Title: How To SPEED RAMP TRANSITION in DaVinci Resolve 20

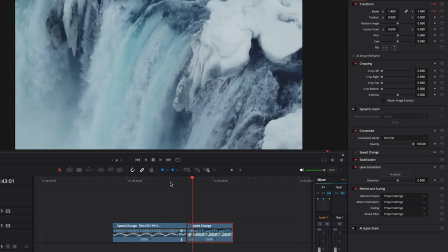[8:00]
And we'll zoom in more on the second clip instead. And one more time, let's play this back.
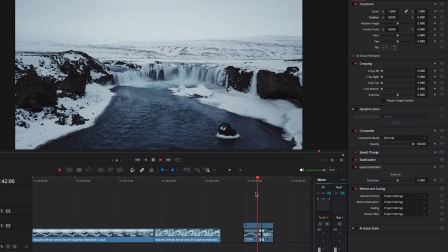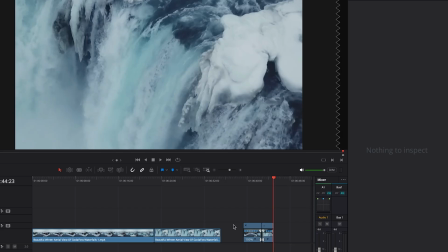[8:11]
so it's a lot more dynamic and with the zoom it sort of helps the transition and it feels a little more
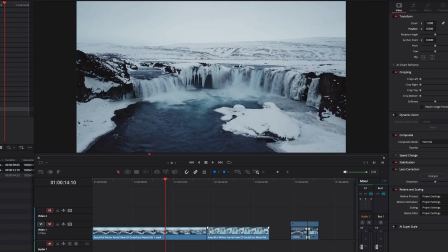[8:17]
like it makes sense now let's go to the just straight jump cut now
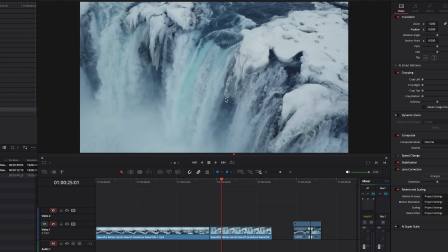[8:27]
of course there is nothing here this is perfectly fine I would even go as far as saying in certain types of projects the straight cut will work a lot better because the zoom transition can be
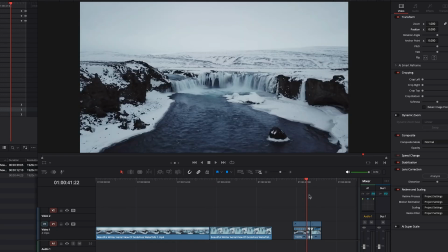[8:40]
a little bit jarring and if you're working on a project that's more of like a documentary or more serious, I wouldn't suggest doing any zoom transitions or, you know, any sort of heavy effects.
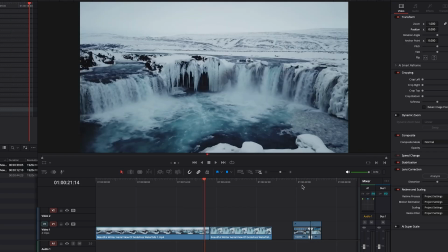[8:51]
In that case, you'd want to just stick to like straight cuts. But if you're doing like music videos or more creative projects,
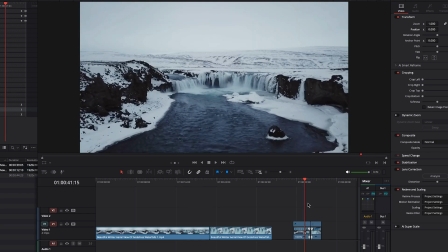[8:56]
but these zoom style transitions and speed ramp effects can add quite a bit of excitement to your end edit. And it's always good to know both methods. Again, everything is just art when when it comes to video production.
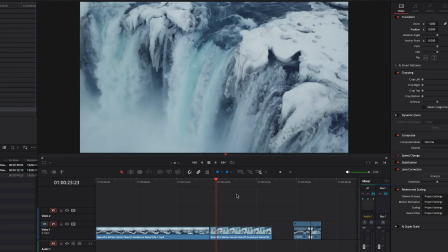[9:11]
So there's no right or wrong way. Some people might choose just the straight cut and some people might choose more of like a dynamic zoom.
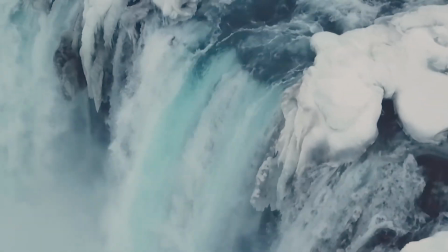[9:18]
Okay, that's it for this video on how to speed ramp transition inside Resolve.
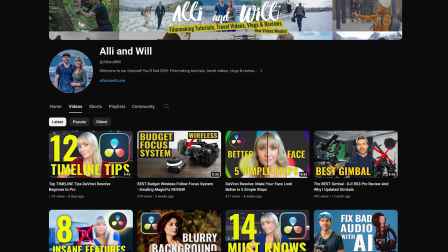[9:23]
If you liked it, give it a thumbs up and subscribe to see more videos from us in the future. We have over 200 videography related videos, so lots of content for you to learn from. And if you wanna know the music or the gear we use to make our videos, all links are in the description. thanks so much for watching and we'll see you next time